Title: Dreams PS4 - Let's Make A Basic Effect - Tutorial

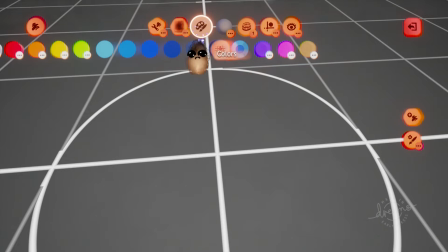Hey, it's your old pal Lucid Stew again, and today we're going to make an effect in Dreams for PS4.
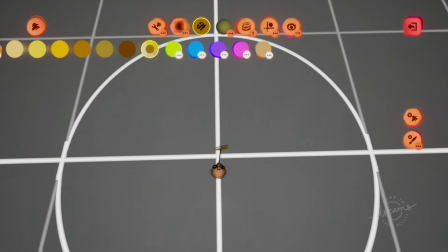I initially was going to make this a health power-up effect, but plans changed and it turned into a fiery explosion.
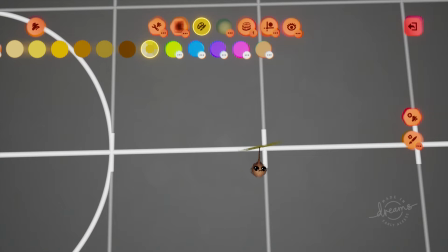Let's go. I'm starting in paint mode as all visual effects do. There are many ways to make a visual effect.
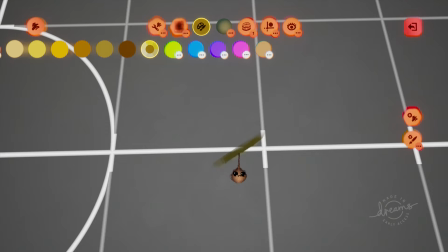As an explosion is one time and short term, it's relatively simple compared to other types, so it's a good intro to making effects. I've chosen random yellow color, I'm in brush flex mode, and I'm going to drag a line of painting from one point to another.
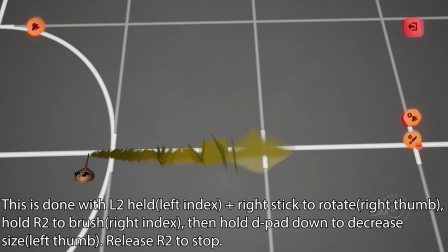I don't want to use rule flex to do this like I normally might because I want to change the shape and orientation of them as I move my imp.
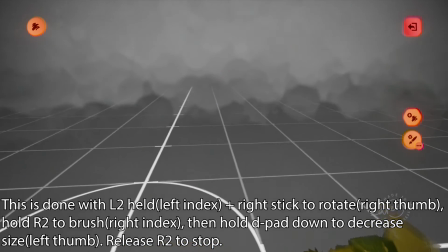I did that with the camera looking straight down on the plane to avoid my imp moving in the Z-axis while I'm brushing.
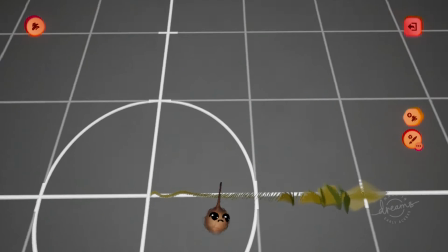As far as making a painting goes, that's really all that's involved in making an effect.
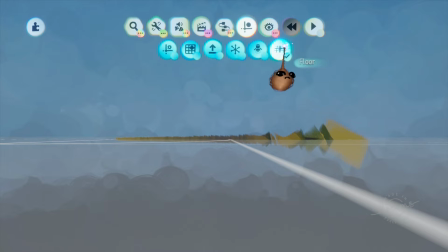Most of the rest takes place in the painting menu or in a timeline, which we'll try in another video later.
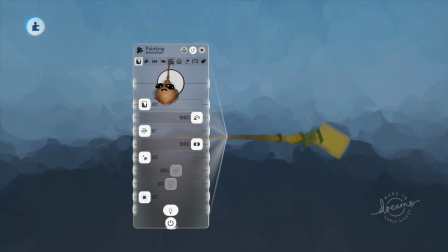I'm going into the menu of the painting. Keep in mind at this point I'm still attempting to make a health power up, so I'll skip around a bit.
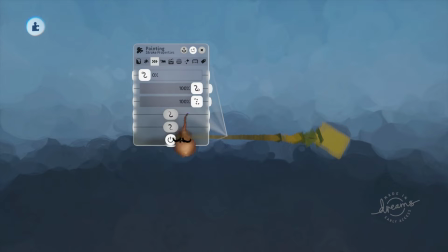The various tabs I'm showing involve animations, and those are the ones we'll use to turn the painting into an effect. I've clicked R3 and have time playing. I'm in the animation tab and am dragging animation speed above 0%.
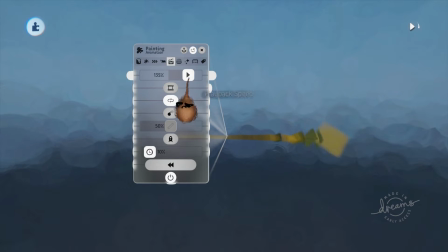This will get the painting flowing from the first fleck placed to the last.
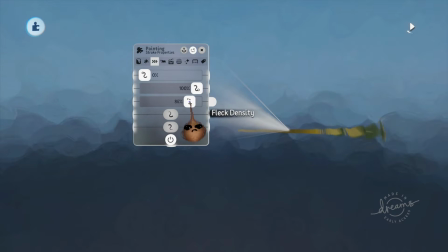Now in the stroke properties tab, I can change fleck density to create gaps in the flow of the animation. The fade in and fade out boxes will cause the ends of the painting to do just that. You can also cull the ends with the start point and end point sliders above fleck density.
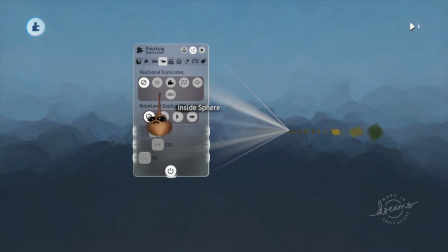A lot of the time the magic happens in the duplicates tab, and it's the reason why you only need to lay down a single simple painting for many effects. I've clicked all directions under rotational duplicates, and that causes many copies to emanate from the point of the beginning fleck outward.
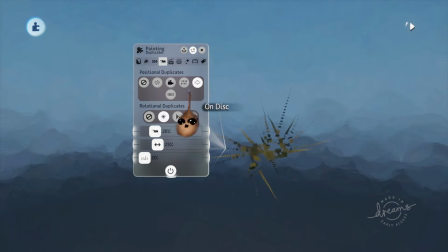You can also create positional duplicates of different types. We don't need this since our explosion starts from a single point. But just as an example, many weather type effects use a round camera to make it seem like the effect is happening everywhere.
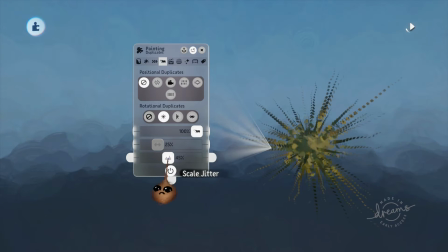You can change the amount of copies made, the separation if you're using rotational duplicates, and also the scale jitter. Scale jitter makes random sizes of the painting, with deviation from the original increasing as the slider is dragged to the right.
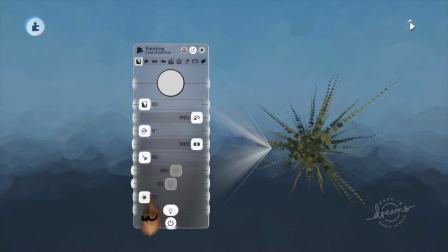It's about this point that I realize I've made an explosion, and I'm very happy to have made it. I need to make it look like fire though, so I'm going to mess with coat properties a little.
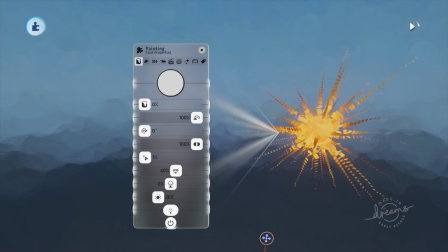I'm going to crank glow until I get a nice fiery middle. I'm realizing here that the glow kind of works its way through the animation.
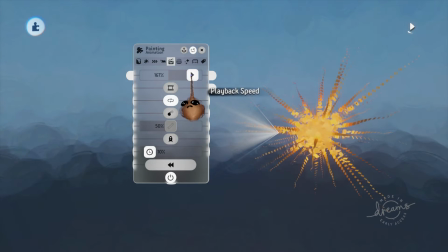I'm back in the animation tab and I'm going to speed it up.
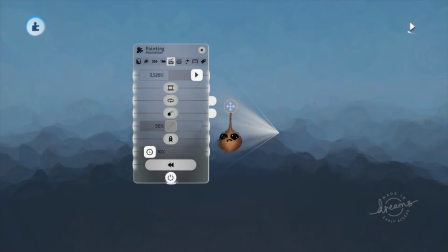This only needs to play one time, so I'm taking it off the loop, and that ends up looking like this.
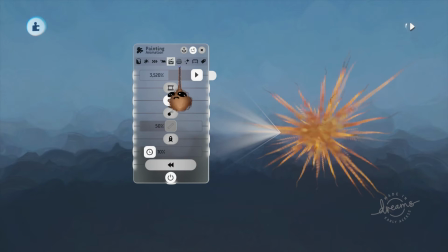While I'm building the effect though, I'm going to leave loop on so I don't have to restart the effect a million times.
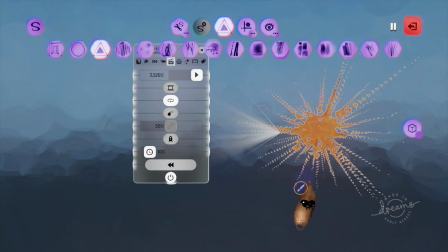In style mode now, I'm trying some different fleck types because the standard heavy fleck has a stylized kind of digital feel to it in this context. The whole thing's a little thin and linear, so I'm looking for ways to fill the space out.
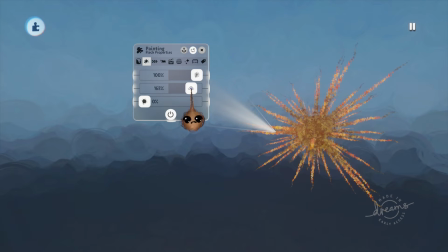In fleck properties now, adjusting impasto and ruffle. Also going to try some looseness, and I'm starting to like what I see.
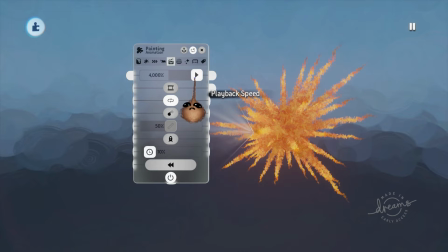It's all a little uniform and glowy, and I want it to spread out from the source, so I'll try Pulse in the animation tab.
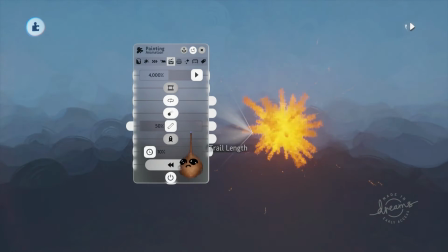In motion, that's a little more what I'm looking for. You get slight variations of that by adjusting time offset.
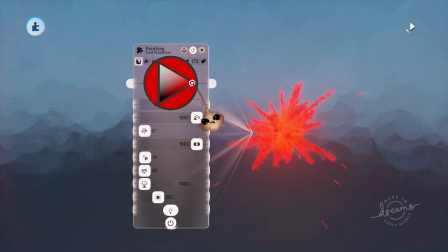I've decided it needs a little red, so I'll add some.
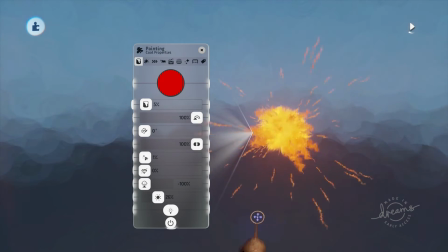And then screwing around with the finish, I run into something I really like after cranking metalness, where it looks a little like molten chunks flying everywhere.
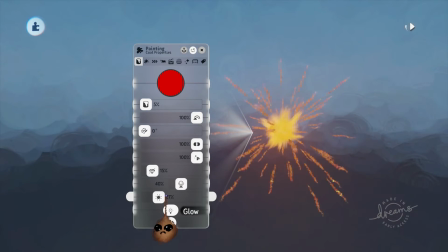Doing some fine adjustments at this point, but I've cranked shininess and turned down metalness a little. If you don't know, all sculpts and paintings have built-in animation types that are baked into a slider, so they're a little simpler to use.
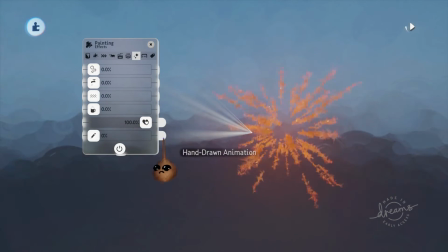Those are in the effects tab. I'm going to try a few and see if anything happens that I like.
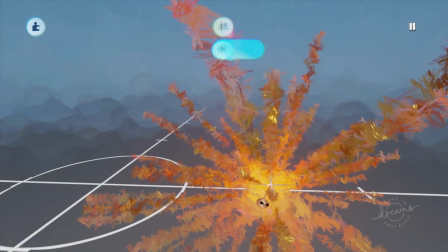I'm happy with that, but have decided I want some smoke or debris billowing out from the point of explosion,
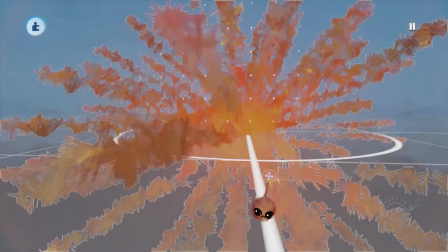so I'm moving my effect to the origin to keep everything lined up. From there, I'm going to make another painting for the smoke.
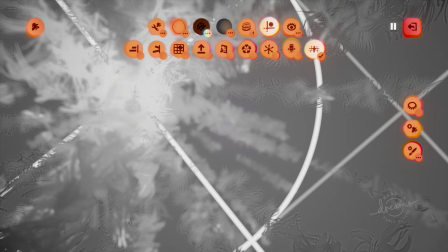This painting will be similar to the first, different fleck type and more compact so it doesn't look like stuff is flying everywhere, but sort of puffing out. This is in random brown.
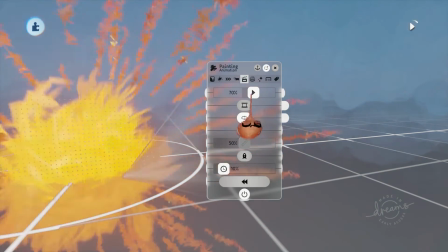The process with this painting is about the same as the first, with slightly different settings to get a different materials feel.
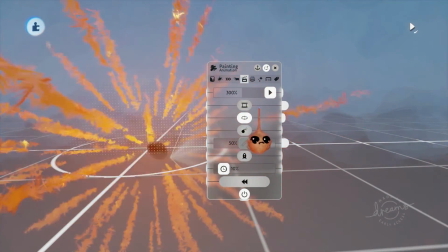Slower animation, again reflecting a puffy, billowing motion rather than stuff flying everywhere.
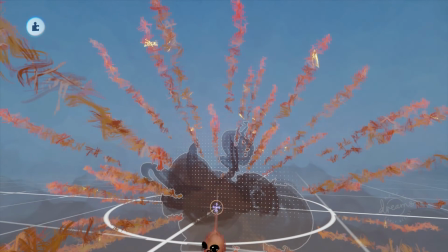I'm also messing with resizing a little, as the size of the two paintings relative to each other gives you different looks.
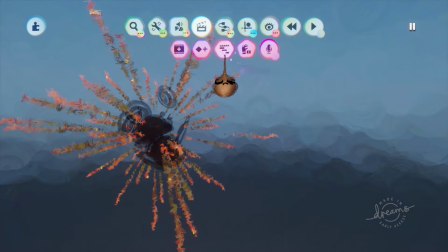I'm happy with that. Now I want to add some sound. I'll do that with a timeline.
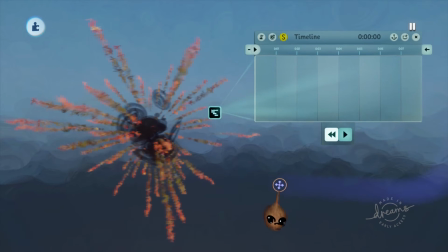I'll use the timeline not only to play the sound, but also to power the paintings so I can control when they start to animate.
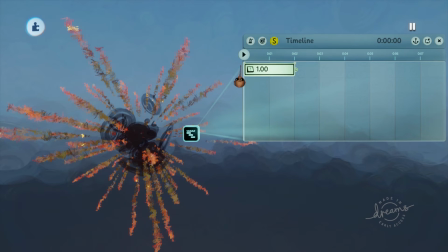I'll do that with a switch wired to the power of each of the paintings.
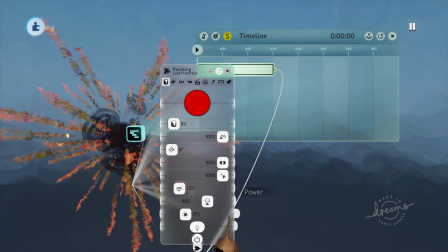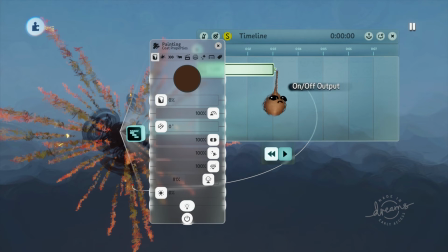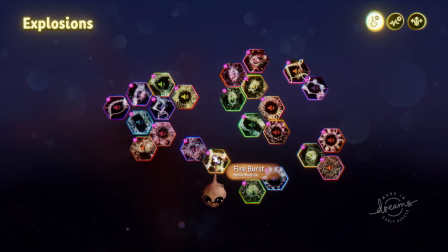I'm grabbing the sound from the Dreamiverse. In this case, I'm using Fire Burst by Media Molecule.
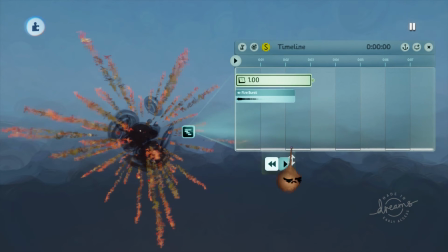Place that into the timeline so it plays while the paintings are powered. Fire Burst is a one-time sound, so you don't have to mess with changing it any. And then resize the timeline so that it ends as soon as your effect is done, thereby giving you full control of the sequence.
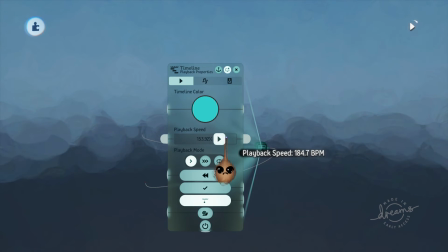The effect plays a little slow, so I'll adjust it in the timeline menu.
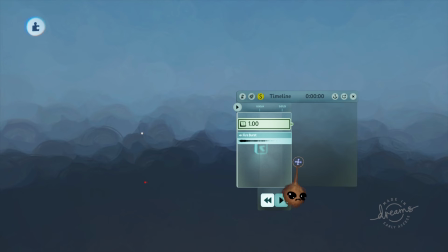Notice I also have playback mode set to once so that it only plays when we want it to and so that it doesn't loop.
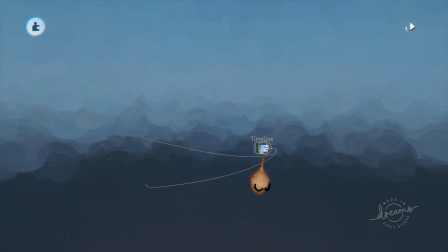I realize you can't hear it, but the explosion sounded a little thin,
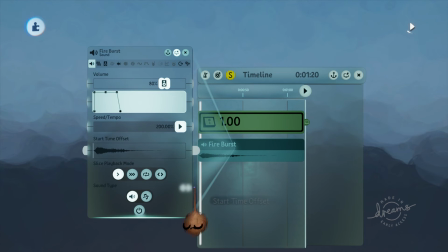so I'm going into the menu of the sound and tweaking some properties, trying to add some bass to give it a fuller, reverberating feel.
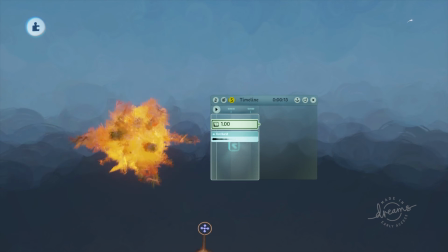And here's what it looks like. You can find this in the Dreamiverse as Fiery Explosion, that's F-I-R-E-Y.
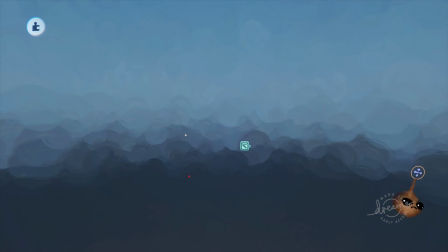I will hopefully be doing a video about how to make a tree fairly quickly. After that, school's starting back up, so I'm not sure what will happen as far as channel content goes.
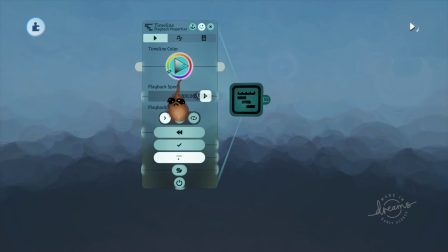Anyway, that's all for this time. I'll see you in the Dreamiverse.